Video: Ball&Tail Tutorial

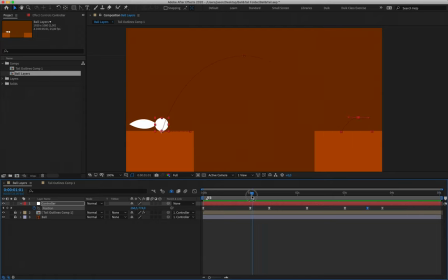743s
Looking good. All right. Next, we are going to start adding some scaling. We're going to add our squash and stretch. Now, we are not going to be doing scaling on our controller layer. Reason being that because our controller layer is parenting the tail and ball,
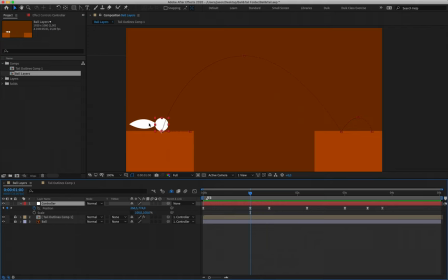763s
which is a concept that might have vaguely been discussed in class, but will be dived into in a lot more detail next term. What happens is if I adjust my controller's scale, it is going to adjust the scale of the body as well as the tail.
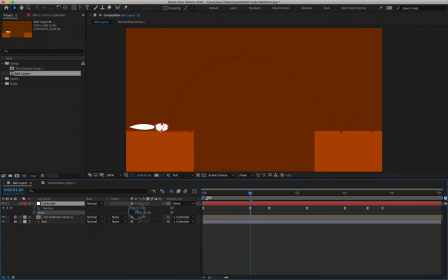778s
And we don't necessarily want to create the illusion that our tail is getting longer and fatter every time that it scales. So rather than working with scale on controller, what I'm going to do is unlock layer 3, which is my ball layer,
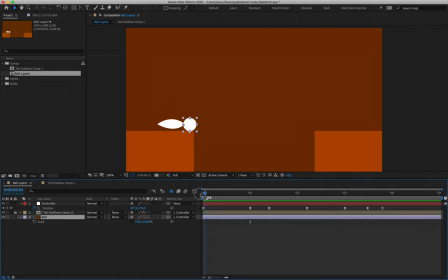793s
and I'm going to hit scale, or S for scale here, and start off at the beginning of my animation by creating a keyframe. Now, in our previous example, I had you guys set toggle hold to all of your scale keys as we progressed.
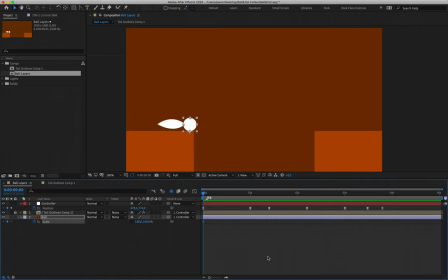809s
That was a step that I've learned to, well, through experience, kind of picked up seeing that it helps to make things a little less terrifying the first time that we introduce working with scaling in After Effects. It's not a step that needs to be taken.
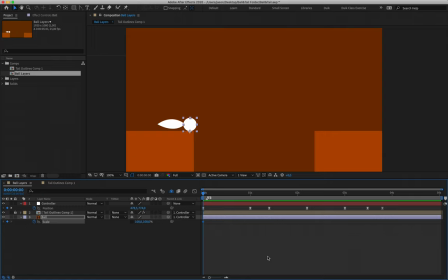823s
So in this example, I'm not going to apply toggle hold to my scale keyframes where I don't need to. I'm just going to animate with normal keyframes, and then I can apply easing to that afterwards.
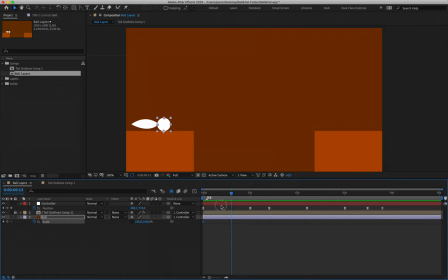837s
Okay, so what I'm going to do now is my very first scale keyframe has been set at the start of the timeline. My value reads 100, 100, a perfect circle. And we are then going to roll out to where our ball comes to a stop at the start of that slide there.
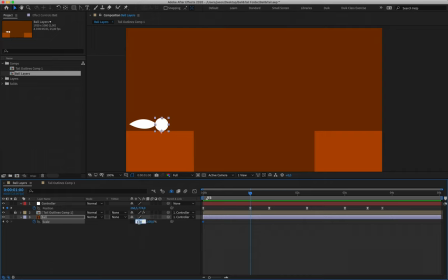854s
All right. And here we are going to sort of suck the character in on itself. So I'm just going to make that value 8120. Still maintaining the proportions of our volume. These two values still add up to 200 in our heads.
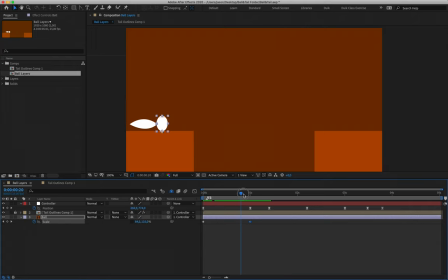868s
But this slide sells the idea of our character sucking in on himself as a result of that action. Then, in line with my third position keyframe, as we have this hold going on, I'm going to essentially just copy and paste this scale keyframe,
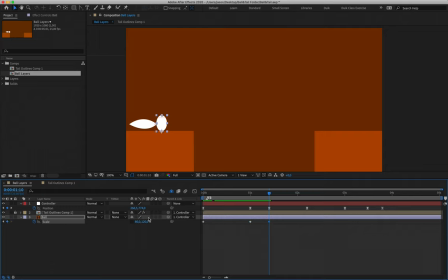886s
Command or Control C, Command Control V, and I'm going to invert these values, make that 120, 80. And this is going to give us some time for our ball to squash down on itself, getting ready for that jump into midair. So my first scale keyframe reads 100, 100.
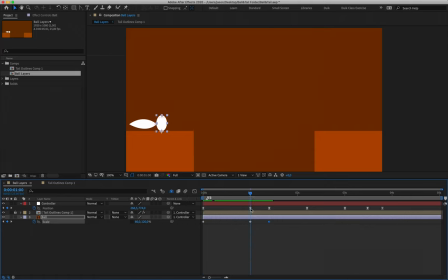902s
Second scale keyframe in line with my second position keyframe reads 80, 120. Third scale keyframe reads 120, 80. All right. Now, our ball is going to be a perfect circle when it gets to the apex of its height.
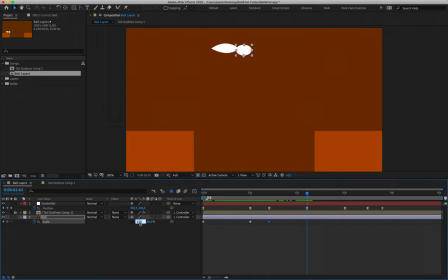919s
So I'm going to align myself with my fourth position keyframe, and I'm going to type in 100, 100 there. However, I do want to sell the idea of my character stretching upwards as it jumps. So I'm just going to go back and realign myself with my third position and scale frame, and I'm going to count three frames.
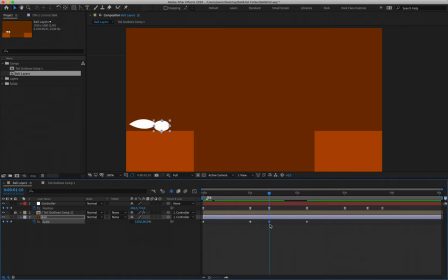938s
Let's make it five frames to the right. One, two, three, four, five. And what I'm going to do there is I'll just copy and paste my third keyframe, which read 120, 80, and I'll invert those values to read 120, 80. Oh, so same values there. Sorry, they're going to read 80, 120. And that is going to stretch my character up.
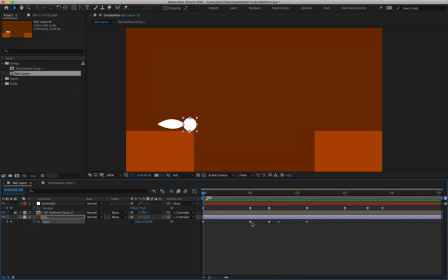959s
Okay, so just to go back with what we've done so far, first scale keyframe, 100, 100, we have a perfect circle. Our second scale keyframe reads 80, 120. That's our character drawing itself back as we move backwards.
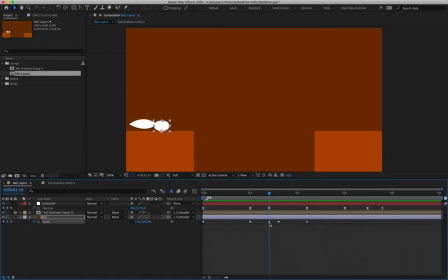974s
And our third position and scale frame, rather, has our ball squashing itself down, getting ready for a jump.